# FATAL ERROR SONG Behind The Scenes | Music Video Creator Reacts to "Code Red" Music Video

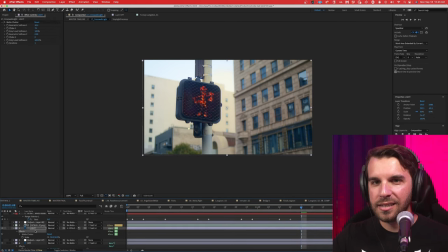1994s
So I tracked that all-off version of the light onto the original, and then this is an all-on version of the light also tracked onto the original.
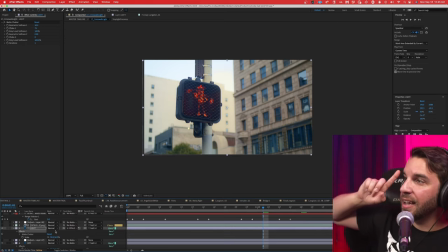2003s
The thing to note is this has what's called a track mat, meaning it's actually looking at another layer to decide what it should show and what it shouldn't.
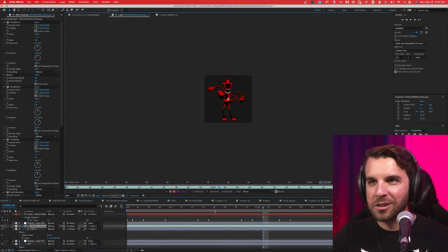2011s
And that layer it's looking at is actually just fatal error dancing. So I have an actual video of him. I just took like a straight on render of him doing that same dance and then did a whole bunch of things to it. Let's see what I did.
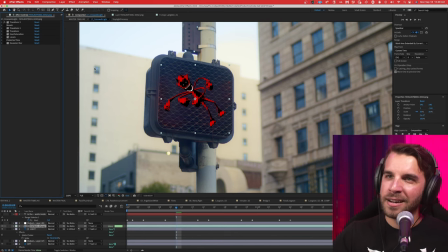2022s
Okay, this is funny as to why I had to do this. First, I had to rotate him so he was on axis with the grid of these lines in the light. right?
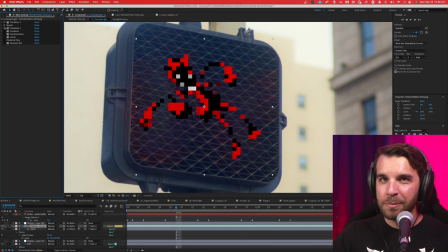2031s
Then I ran a mosaic filter over that to like pixelate him, rotate him back into place. So it kind of lines up. It's not perfect. You can see that, right? But it's fine. Oh, and then I skewed it. Now it's pretty good. There we go. Take the saturation out of it. So it's just white, brighten it up a little bit.
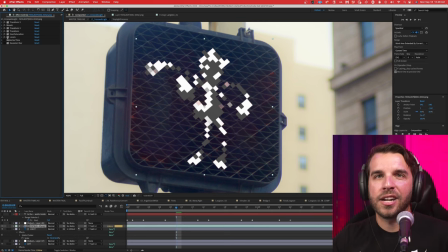2046s
So it's, it's a little brighter and it's going to show the actual light we want it to show. Posterize time.
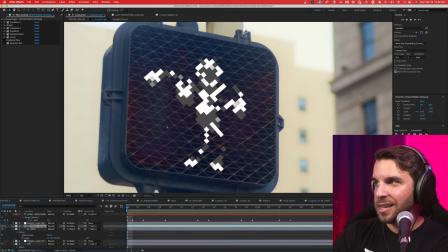2051s
This is important because originally it was super smooth motion and that's not, that doesn't sell the effect the way I want it to.
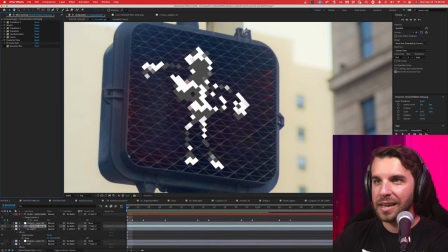2057s
So posterize time cuts it down to 12 fps and now you can see this is a little choppier it feels a little better and finally i blur it a little bit and now it looks like it could conceivably be coming out of that light except we're not using this as the actual image
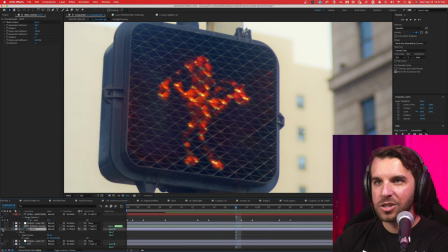2071s
we have this light that's referencing this image we just made to turn on and off the individual led lights within the original stoplight isn't that so cool i'm so proud of this shot i love like good workarounds
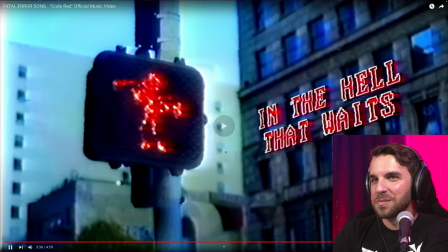2086s
with vfx like this it's I had so much fun with this I did the same
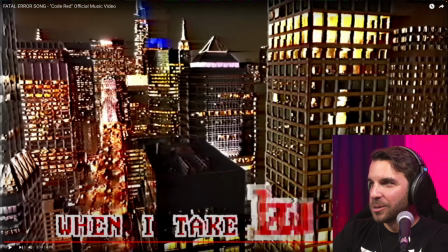2091s
effect although frankly not as well with the lights in this building and you can see it's in a few buildings I think I just went over here and this one all the way to the left
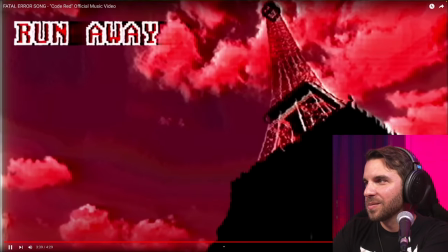2099s
it's okay right this is a model of the Eiffel Tower that I just put against an actual
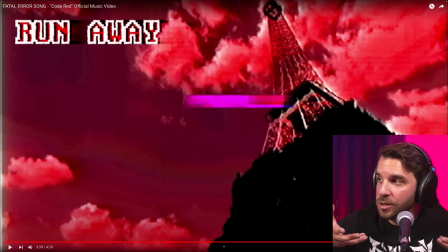2107s
sky image and then using geometry nodes just covered it in in the the goop as it were.
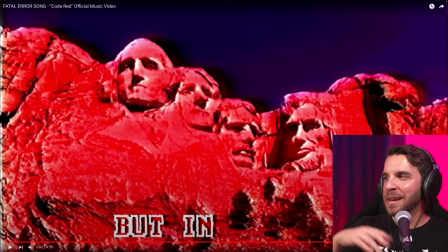2117s
I was working on this and Manny dropped into voice chat and all Manny saw was just Mount Rushmore on my screen with no effects or anything. I think I even had the Wikipedia article for Mount Rushmore up or something because I was I don't even remember why.
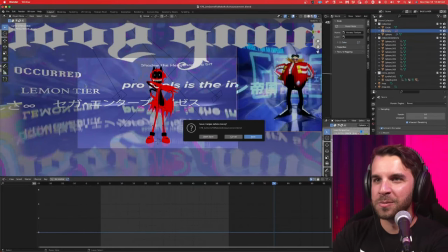2130s
But yeah, this is this is a photo scanned version of Mount Rushmore, both without and with the fatal heads on it.
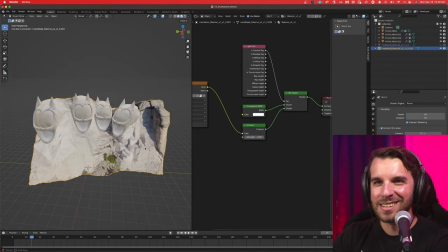2137s
It's something.
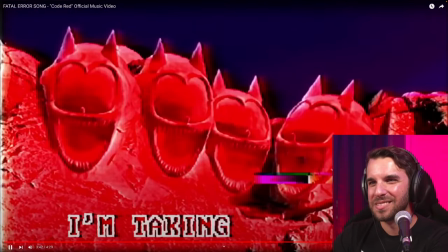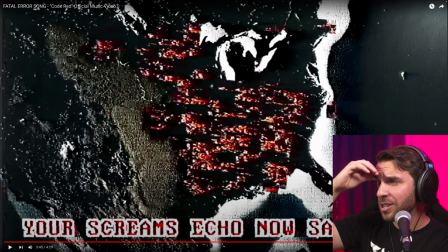2142s
This is just a map or like a satellite image. and then I did some noise distorting over top of it.
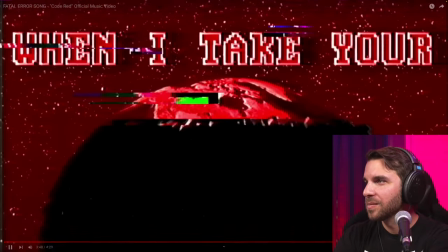And that's Code Red. I had so much fun making this music video with Manny, Mr. Shwoo, and Anorak Studios.
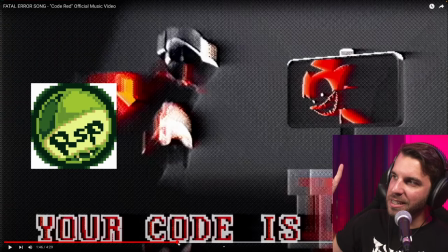2160s
Oh, and this is important to note, this drawing is by Retro RSP. This is from the original album artwork for Code Red. So thanks, Retro. I loved working with a team. This is the first time I really let other people into the video creation process, and it felt really good. The artwork came out so much better than I would have been able to do on my own, and it was a lot less stress for me, which is nice. So this is definitely the way I'm going to be making music videos going forward, working with these other amazing artists. If you like this video, please like and subscribe for more like this one posted every week. And if there's a video you want me to check out, leave it in the comments down below. As always, this video is sponsored by Quick Start Music. Quick Start Music is my collection of online music production courses designed to help you learn to make music the way you want to. There's courses on mixing, songwriting, music production, and so much more coming very soon. So head over to quickstartmusic.com, use the code LSE at checkout for 50% off your first order, and start your music-making journey today. That's Quick Start Music, the ultimate online music school. And like I said, this is the last week to pre-order your longest solo ever plushie, so come on, head down to the link below and grab a plushie. Thank you so much for watching, and I'll see you next time.